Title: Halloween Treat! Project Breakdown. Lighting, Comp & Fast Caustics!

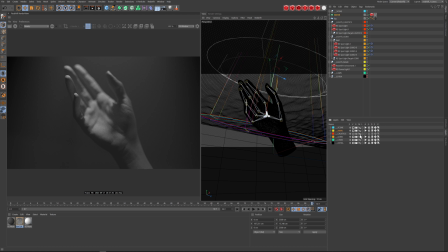6:08 we don't need that any longer and then let's just hide it i'm just using render layers it's just easier to sort of add this up and again i'm going out into
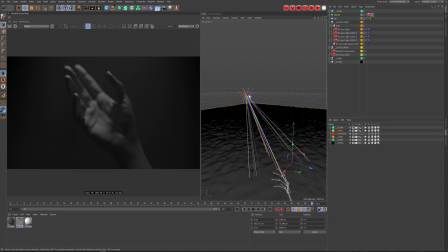6:18 the perspective and what i've done is this um is sort of a parent null and they're all attached to it so they all are lighting the scene but it's the same light multiply times three and all
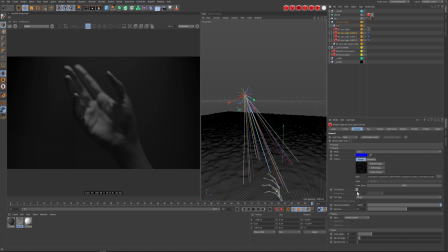6:34 i've done is i changed it from white to the color to be tinted to blue green red and slightly offset them that way that they are
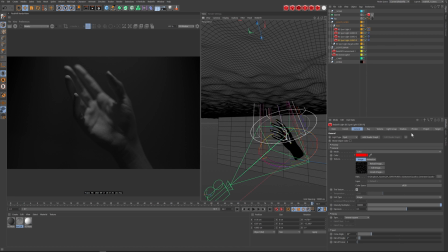6:46 each sort of contributing um their full color and then they'll get a chromatic aberration um in shadows i've softened it there's no photons because this is just using a texture so i've actually created a texture and set the animation
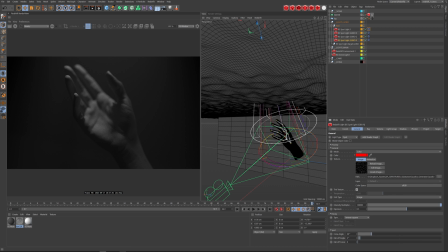7:02 and i'll show you where i got that so essentially this is in substance player
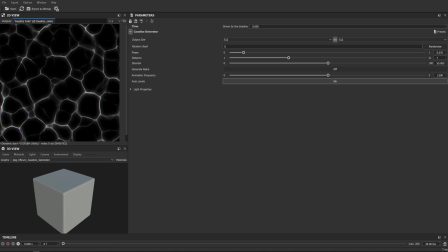7:08 i actually um found this from someone who's far smarter than i am his name's uh bruno afonseca and i'll sort of show you his uh gumroad you know he has all these interesting setups
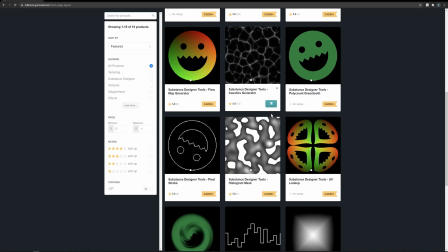7:22 and this is the one i was talking about and it's actually free um
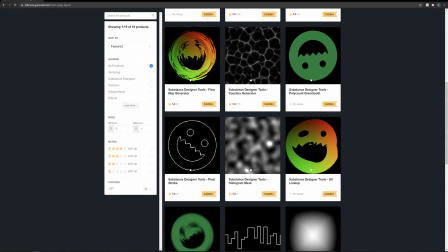7:26 so it's just all these setups that he's created in substance um you can use a texter or
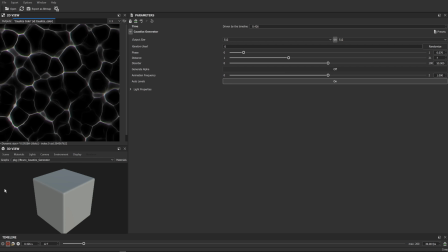7:31 anything else you'd wish i just found this and started talking to about it so you know as you play in player you get this um and you can change the frequency so it's slow or really really quick and then all i did was export this out as a image sequence and brought that
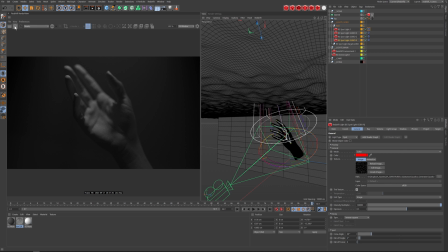7:49 into redshift and then just set that up so if i press play i get this so if i turn them all off
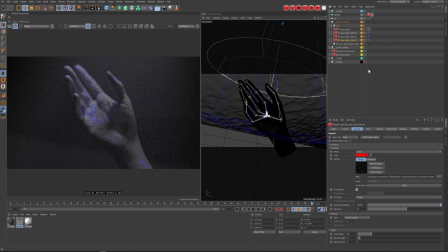7:58 and let's just turn one at a time they're each contributing like i said they're full but what i've done is in the volume i've put a contribution scale to each of them so this way i'm getting one that's white that's sort of giving me this
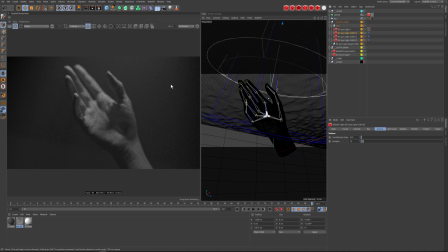8:13 atmosphere and then each one is giving me you know the rays that you get through the ocean and this is really the best way to get this done um caustics won't give this to you unfortunately um it doesn't
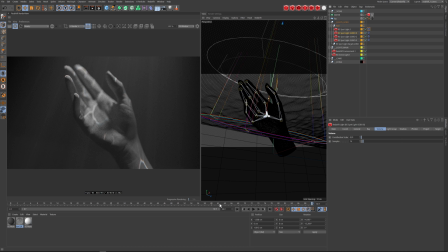8:30 do volumetric caustics so this way when i have this i can you know change the intensity of these if i was like hey i want them to be you know more obvious i can just go through here
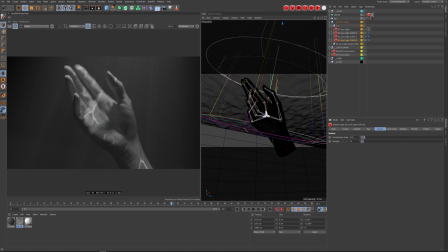8:48 and change contributions and then i'll get more intense rates so but you know it gives you that's that feeling that you're going through the ocean and you can see that there is the color separation happening
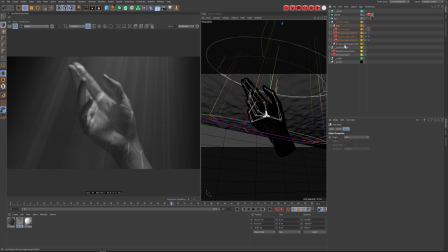9:02 because as i said that they're all under one null and they're targeted to the same area with a you know a target tag but since they're offset just a little bit from one another they will give you sort of this slight feeling of aberration
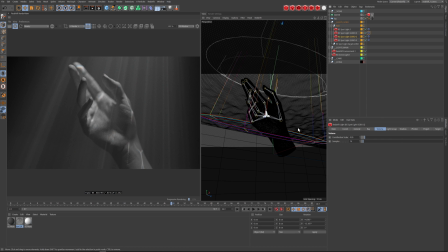9:22 so once i have that set up and i'm happy about that you know i'm going to my render settings and